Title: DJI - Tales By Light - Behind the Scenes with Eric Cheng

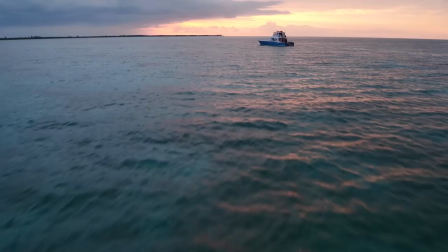Hi, this is Abraham Joff, director and cinematographer of the Netflix documentary series Tales by Light.
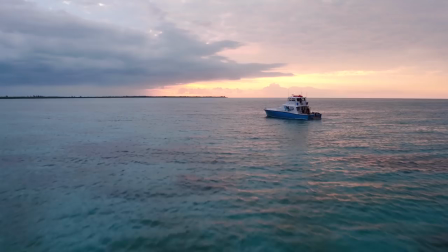And what we're looking at here are some of the drone shots that we took during production. And I'll just take you through some of these different angles.
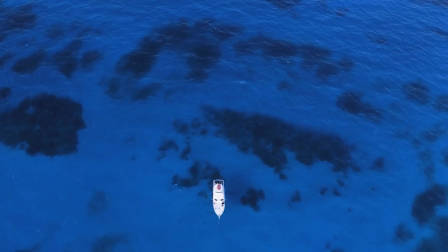These particular shots you're seeing now are taken in the Bahamas.
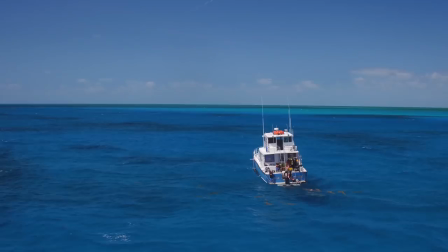We were there to film Eric Cheng's interactions and documentation of the tiger sharks at Tiger Beach.
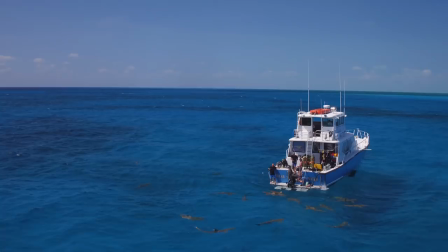And here we have the sheer water boat with the captain Jim Abernathy.
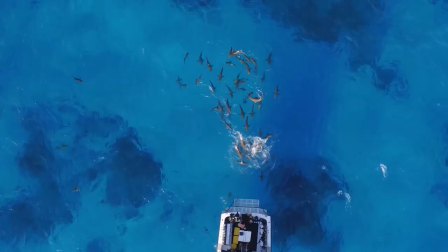Actually these are lemon sharks at the back of the boat, schooling, being brought up by bait and
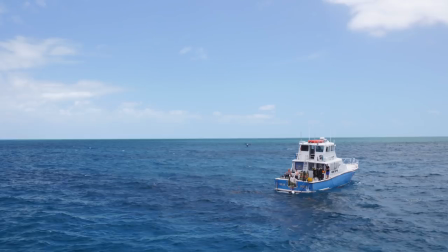it just gave us a fantastic perspective. And they're very clear, although a little choppy, the water this particular day.
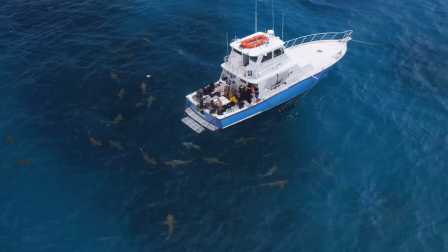You'll be able to see here a drone to drone shot.
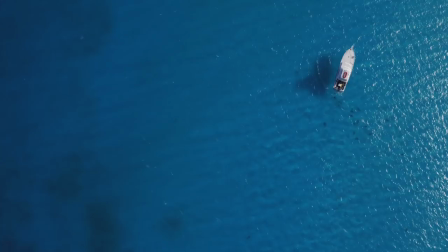Wherever we can we like to capture the behind the scenes and these drone to drones are just great way to to show the
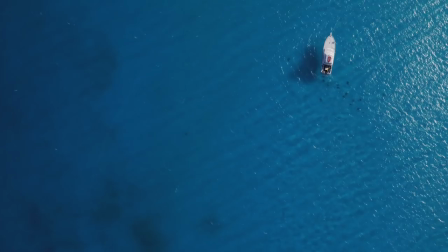interaction as Eric's actually a drone pilot himself and we wanted to show his his ability to capture images using drones.
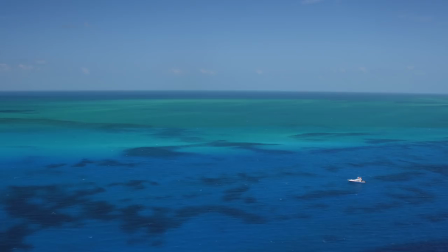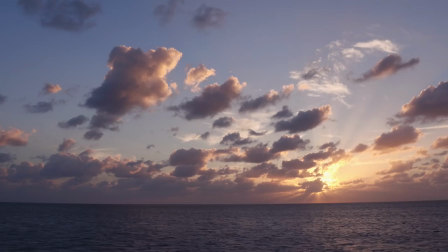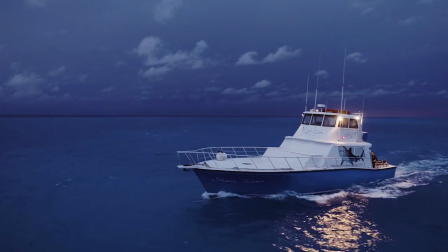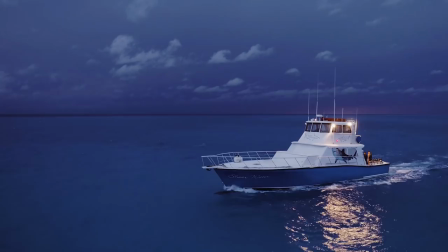This was a very electric evening shot as as you can see there's lightning in the background
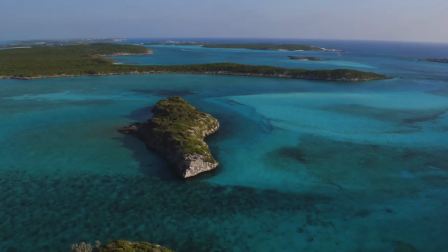a very sort of eerily calm weather condition and
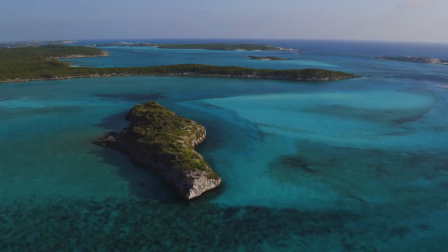here's the next day spectacular Bahamas weather just to show off some of the surrounding
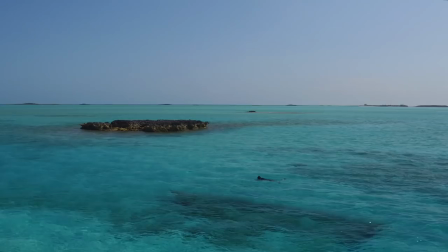islands and here we have Eric swimming across the top of a wreck.
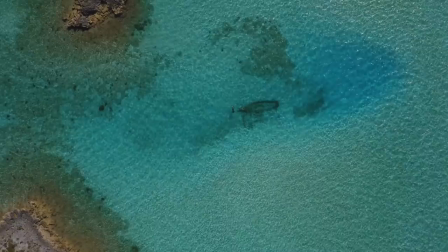These are some of the establishing shots of his him as a as an underwater photographer and a nice aerial we actually get a good sense of the whole wreck there on the reef.
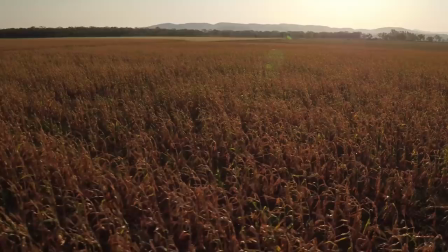We're cutting now to some drone shots of the cornfields in Brazil another location very very different to the Bahamas was Brazil we
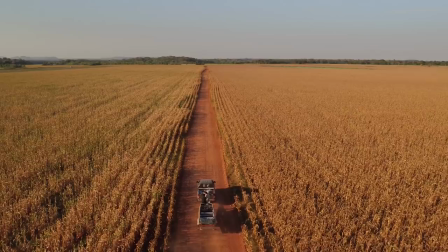were there to capture the beautiful anacondas that reside in some of the the small rivers that run through this land of Benito.
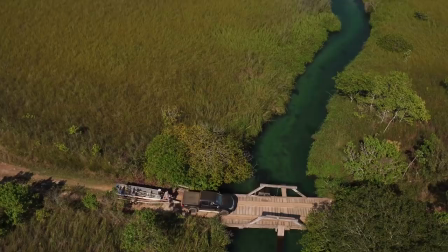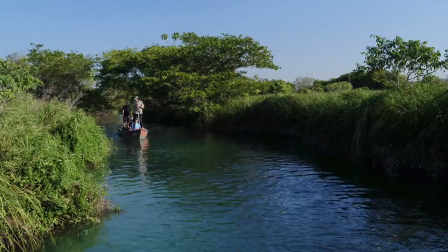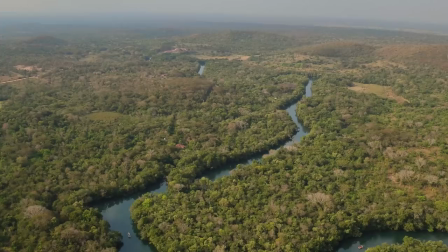As you can see, I mean, the entire arrival of the location and the introducing the landscape is all done via drone. It's just a very dramatic and detailed way to show the landscape and the relationship with the boat.
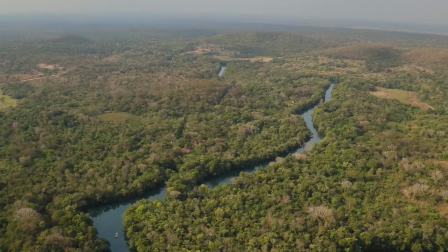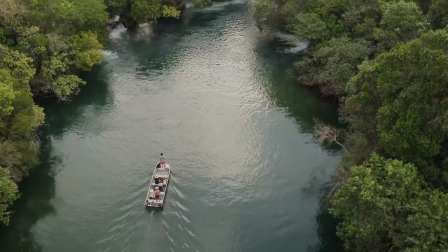Due to the nature of our work being in such remote locations around the world, the Inspire really is the perfect drone for me.
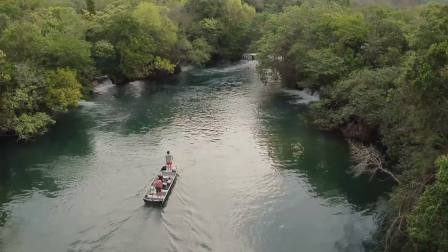It's got fantastic image quality, but it's very compact and it allows us to take it almost anywhere.
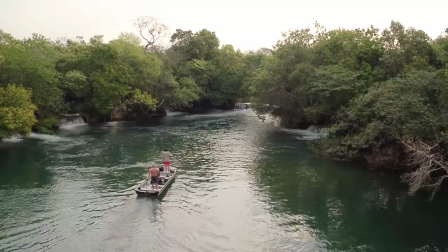So we absolutely never leave on any shoot without at least one.